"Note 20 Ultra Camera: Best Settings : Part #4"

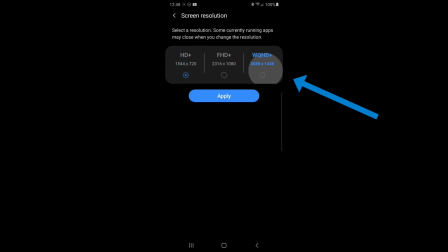Then click WQHD Plus or 3088x1440.
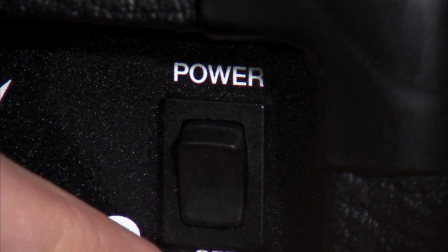You must restart the phone for the changes to take effect.
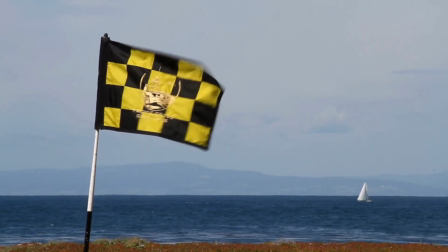I've added a chapter mark into the comments so after your phone reboots you can rejoin this video at this exact point.
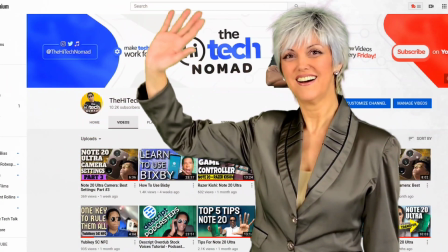Please make those changes now. I'll wait. Welcome back. So go ahead and click down below and double check because I want to make sure that you're on the 1440. You'll see a little P and a 60. We're going to talk about what that 60 means in a second. But that's what you should be seeing right now because I'm going to show you some examples.
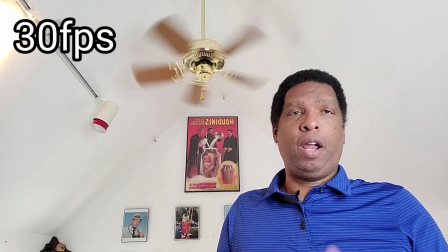So hopefully you have the settings set right. Go down again and check it just to make absolutely sure.
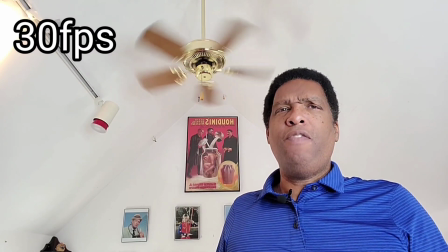You should be on the highest possible setting. And you may have noticed a P and a 60 after that. And that has to do with frames per second. And that's what we're going to talk about right now.
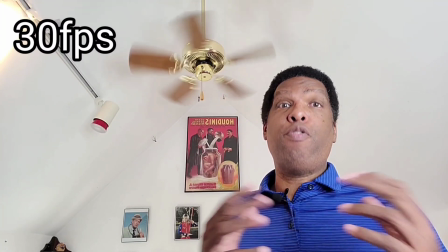So it says 60 frames a second, but through the magic of editing, I'm actually showing you this right now.
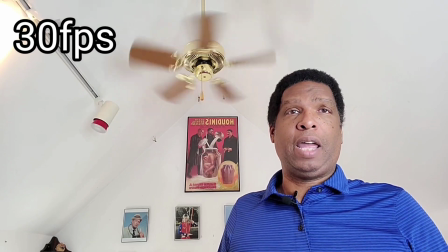What you're looking at is in 30 frames a second. I want you to keep an eye on that fan above me.
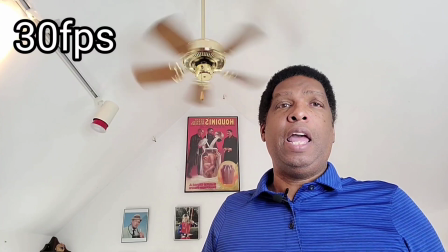So in 30 frames per second, it has what we call motion blur.
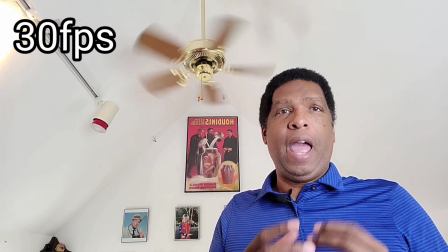So it gives it a dreamlike cinematic effect. And that's great if you're trying to achieve that particular effect.
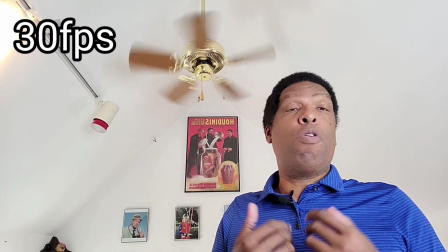If you want to have a more realistic effect,
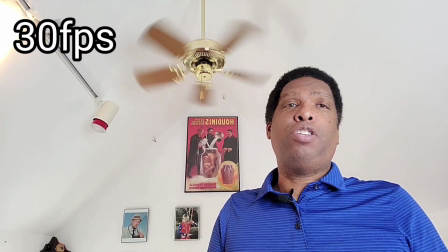if you want people to feel more like they're there, then I suggest shooting in 60 frames a second.
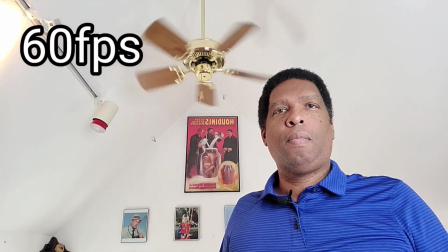And I'm going to let you see what that looks like right now. And this is 60 frames a second.
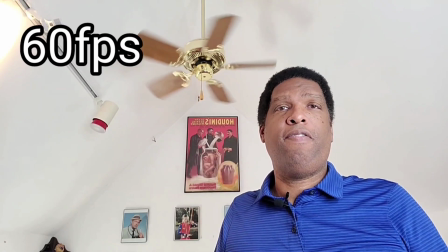Again, take a look at that fan up there.
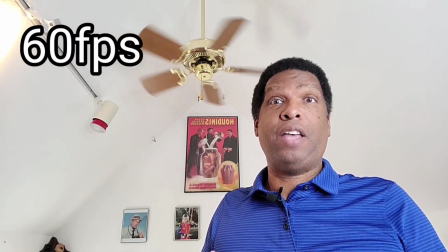So you get much less, you still have a little bit, but you get much less motion blur in the 60 frames a second as you did in the 30 frames a second.
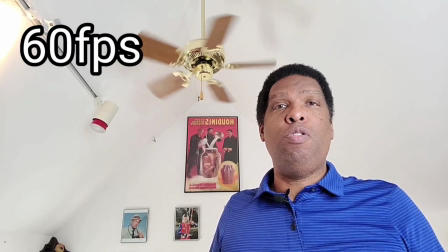Some people love this, some people hate it. Some new movies that they're shooting, they shoot in 60 frames a second,
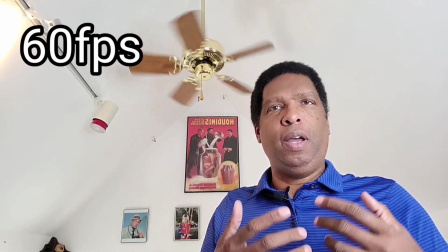and people feel like it has too much of a camcordy video feel.
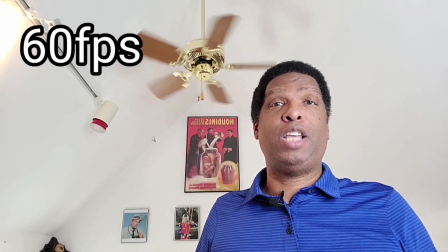I actually happen to like it for things, especially things that are fast moving. If I was doing a sporting event, I want to have this.
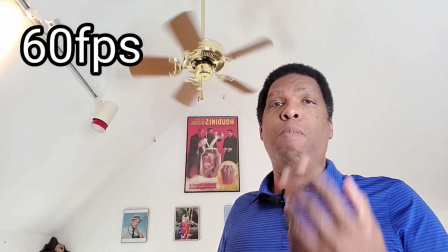I don't want to have that motion blur.
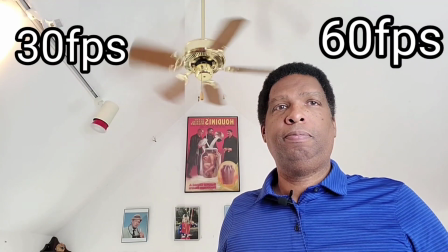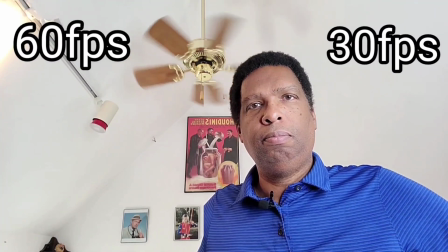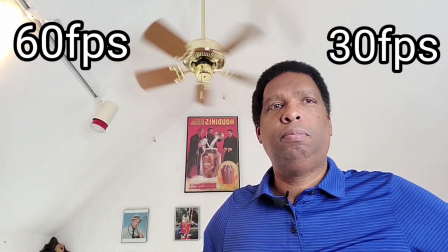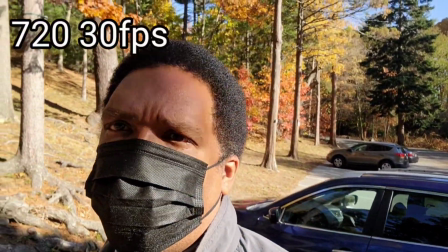So now we have to talk about what resolution.
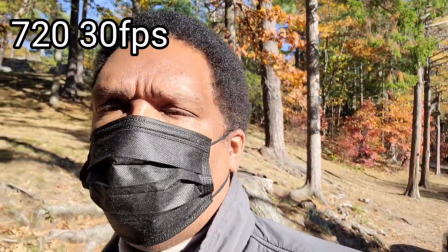So from what you just saw, you realize that a lot of people are probably going to look at your video in 720 or 1080.
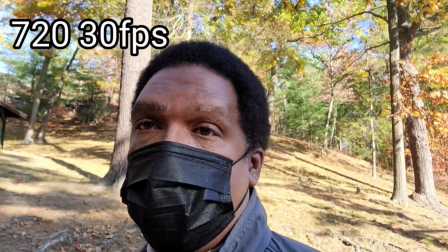That's because they don't know how to set it like you've now set it. So here we are with 720.
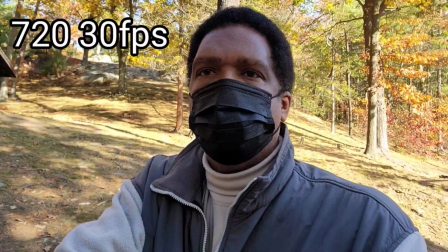Let's go ahead and switch to 1080. So here we are with 1080.
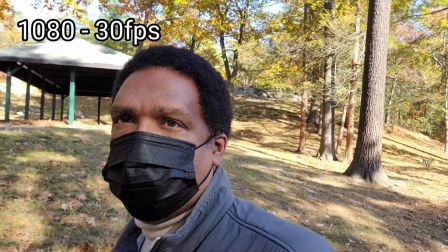Again, I finally left the studio just so that you could see some things in the background.
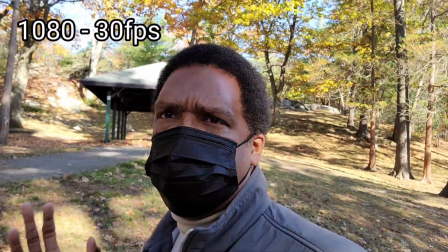I wanted you to see movement, and I wanted you to see things in the background like the trees and leaves.
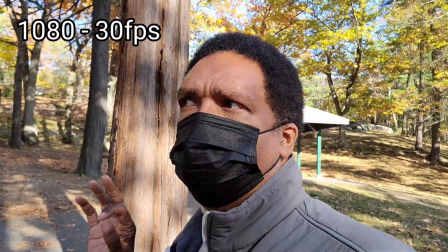So this is the 1080. So for the most part, you're probably going to shoot in 1080.
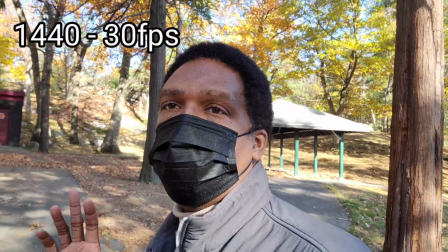This is the UHD Plus.
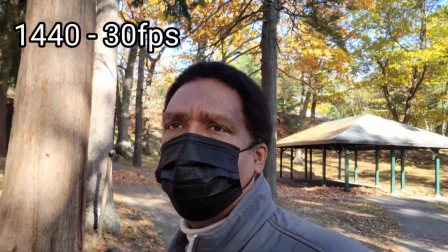And again, you can see that every level we go up, it gets sharper and sharper, and we get a little bit more definition of the colors in the background.
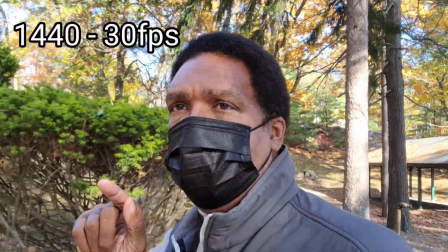But we're also still shooting with 30 frames per second. So let's go back and take a look at 1080 at 60 frames a second.
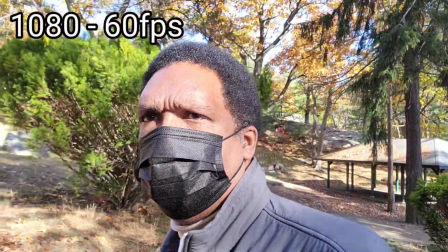So this is the 1080 at 60 frames a second, and I think you can see why I like to shoot in 60 frames a second.
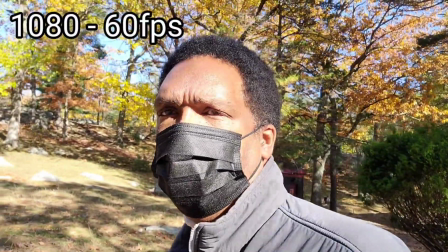I think it gives a more of a feel that the person is actually there. But let's go up to the UHD Plus at 60 frames a second.
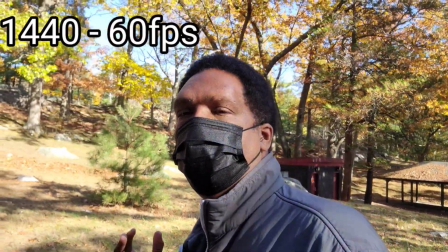And here we are at the best of the best. So here we are at the UHD Plus at 60 frames a second.
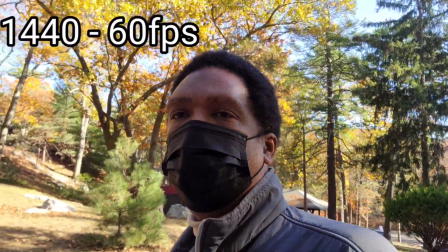And you can see why I love that particular look. But again, if you're looking for a more cinematic look, you're going to want to drop it down to the 30 frames a second.
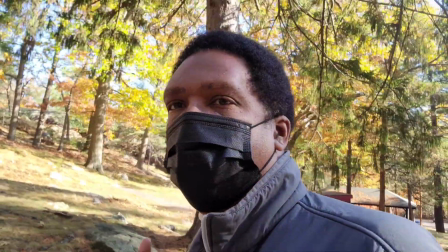Of course, you can always shoot at this higher level and do your export as a 1080 or a 720, and a lot of people say to do that.
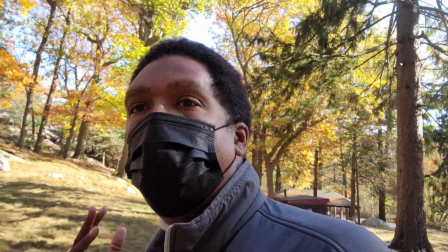However, a lot of the different editing programs won't support this higher level and at this many frames per second.